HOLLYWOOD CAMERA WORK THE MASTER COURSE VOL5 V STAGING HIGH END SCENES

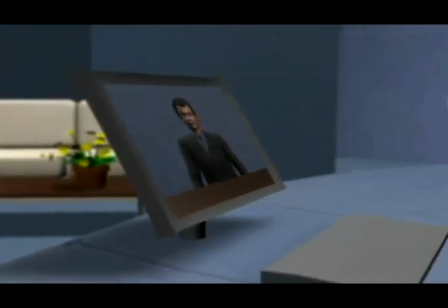33:02 No matter what we try, we're not getting through. It might just be the atmosphere, but I think we're being blocked.
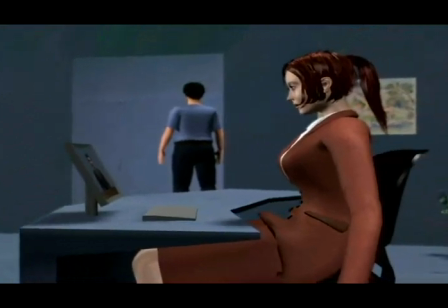33:08 Have you tracked down the cause of the explosion? It's inconclusive. But we also have a survey team missing below the planet's surface. I don't think this is a coincidence. Colonel, we can be at your position in less than a day.
Here the dialogue goes on for a while, so we'll fast forward to the next time something happens in this camera.
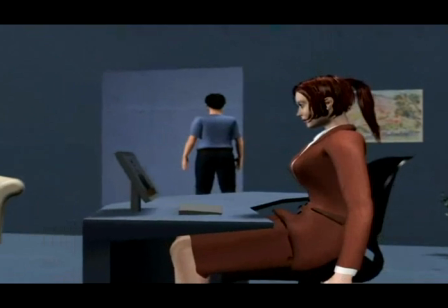33:28 Anyway, we need those logs. We'll send them. Good to hear from you again.
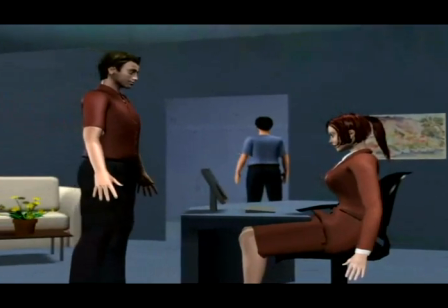33:33 Likewise. Patel out.
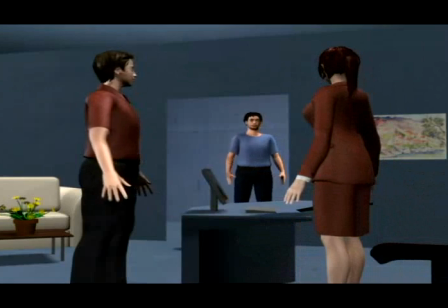33:37 Send them the logs. Overman. Sir? Report to the mediator that I won't be able to attend the remaining negotiations.
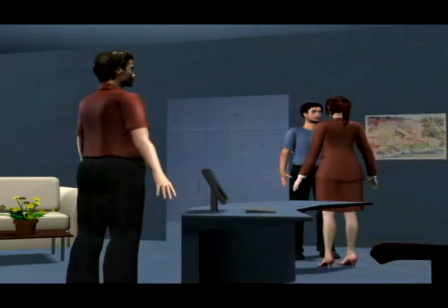33:46 Urgent matters.
As soon as she walks, we'll be tracking in the camera behind Jeremy. That puts this camera on the wrong side of the line from here on out, so we'll cut.
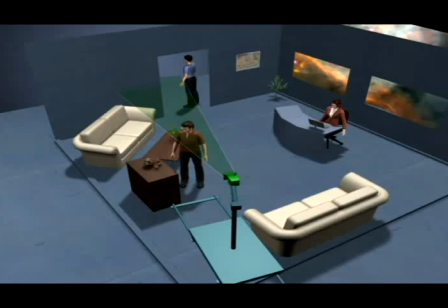33:58 Jeremy has no dialogue in his close-up by the artifact, so we'll shoot it without sound. We only have to make sure to get 2 things. First, some general footage of Jeremy examining the artifacts. On a cue, which we can give verbally, we push in as he hears the colonel talk about the disturbance.
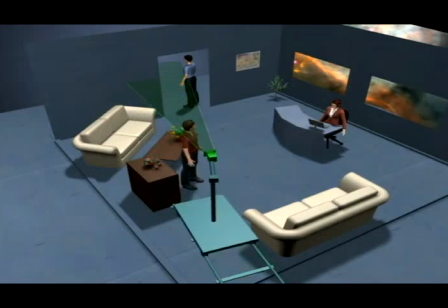34:15 He then walks out of the shot and over to the captain, which is where the take ends.
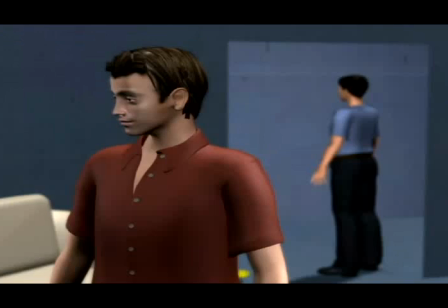34:22 Like the master on the captain, this shot has the guard in the background for spatial continuity.
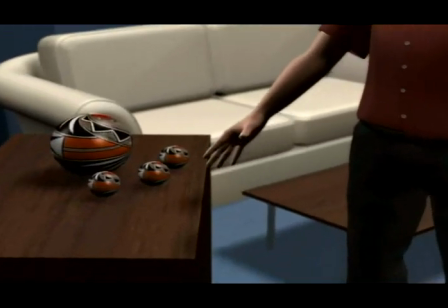34:29 As Jeremy touches the artifacts, we pan and tilt with him.
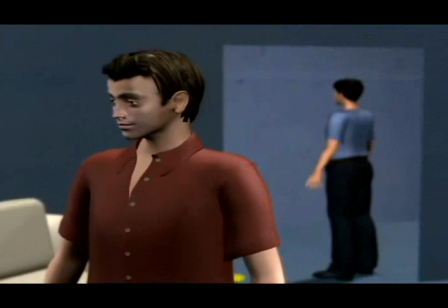34:33 On our cue, Jeremy hears the colonel, and we begin pushing as Jeremy turns.
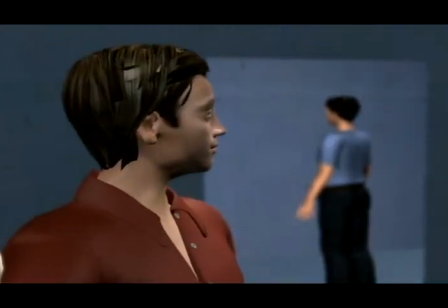34:42 Finally walking out of the frame and the take ends.
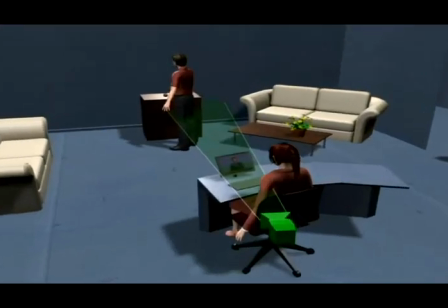34:48 For our main coverage of the kernel on the monitor, we're using this lock camera.
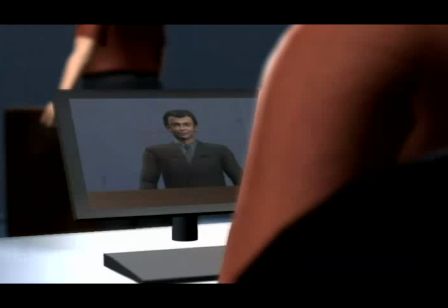34:53 Since the kernel is to be inserted in post, and we can't see the captain's face, we'll again shoot this without sound. Let's do half a minute of the captain talking to the screen to get realistic body movement, and then have Jeremy walk over.
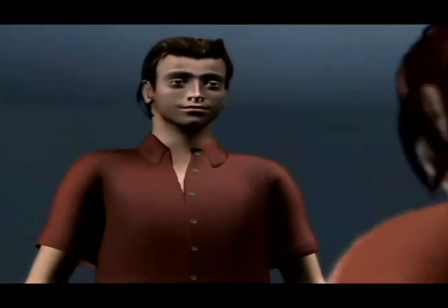35:08 We tilt up as Jeremy arrives. From here on out, our coverage is better in the other cameras, so we'll cut.
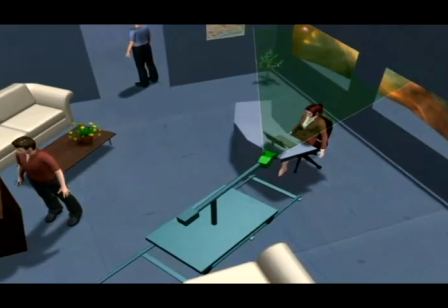35:17 This camera is our main coverage on the captain while she's sitting.
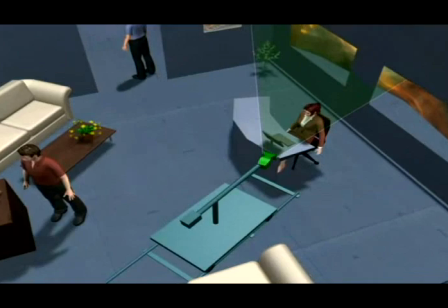35:20 All the camera does is push in at a certain point. Have you tracked down the cause of the explosion?
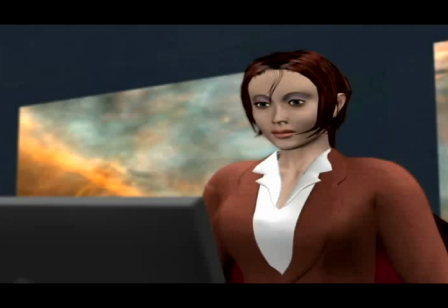35:27 It's inconclusive, but we also have a survey team missing below the planet's surface. I don't think this is a coincidence. Colonel, we can be at your position in less than a day. Are you trying to get out of those negotiations? Of course not.
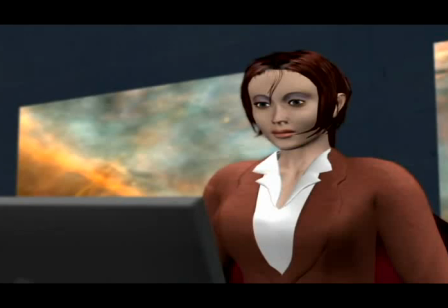35:44 Anyway, you're not equipped for the sector. We are having some problems. What kind of problems? A strange phenomenon. This whole sector is engulfed in some sort of blackout.
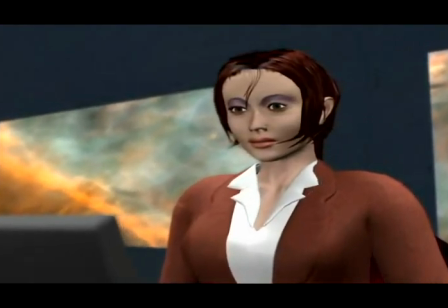35:55 It's like the space just absorbs energy. We're using 35% of ship's power just for this transmission.
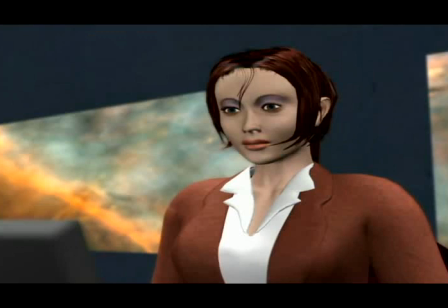36:02 Anyway, we need those logs. We'll send them. Good to hear from you again.
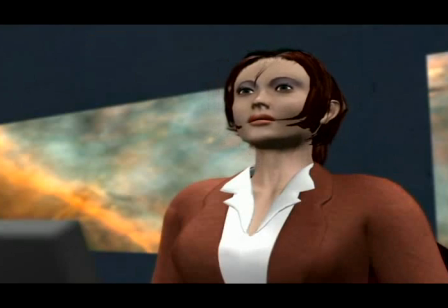36:08 Likewise. Battelle out.
As she stands up, the take ends.
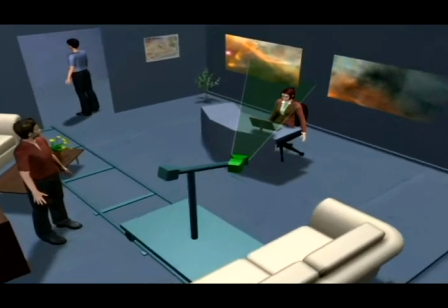36:16 This camera is the one that booms up with the captain and tracks with her to the conversation with the guard.
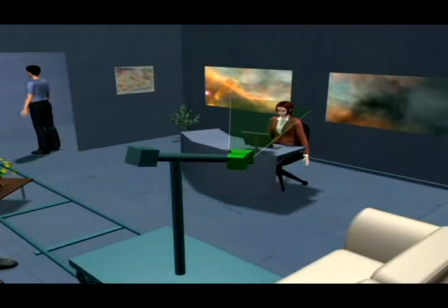36:22 Even though we're not intending to use this camera for the first minute of the scene, let's shoot her entire dialogue anyway so we have an extra angle. After that, Jeremy walks over and the shot becomes an over the hip.
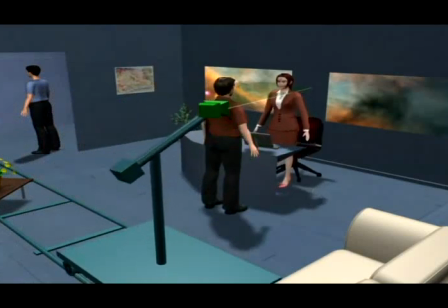36:34 When the captain gets up, we boom up with her, which should give us some good vertical parallax.
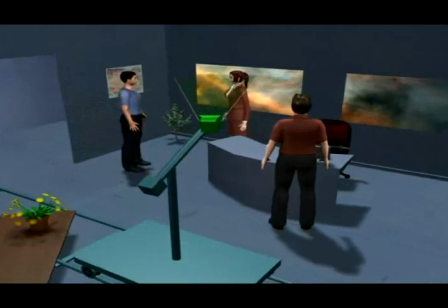36:39 She then calls for the guard, and we track with her as she walks over, ending in a right-angle master.
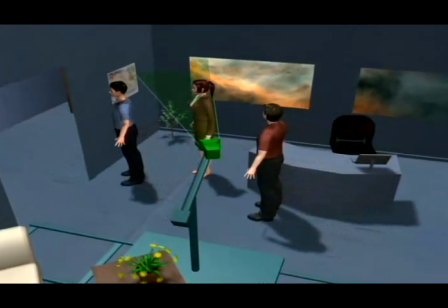36:48 When she's done talking to the guard, he leaves, and Jeremy walks over. By reframing, we're now in an over-the-shoulder.
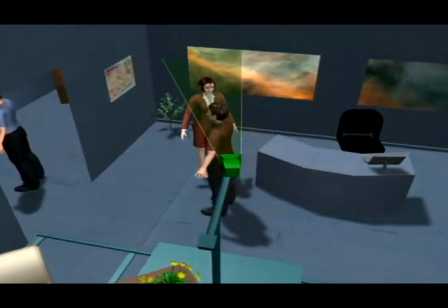36:57 This shot is done when Jeremy walks out.
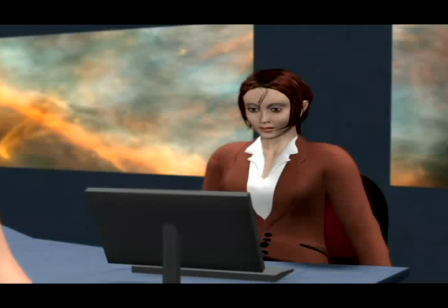37:02 Anyway, we need those logs. We'll send them. Good to hear from you again.
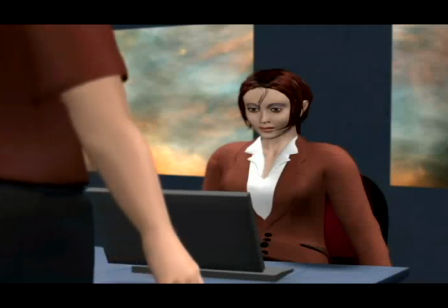37:07 Likewise. Battelle out.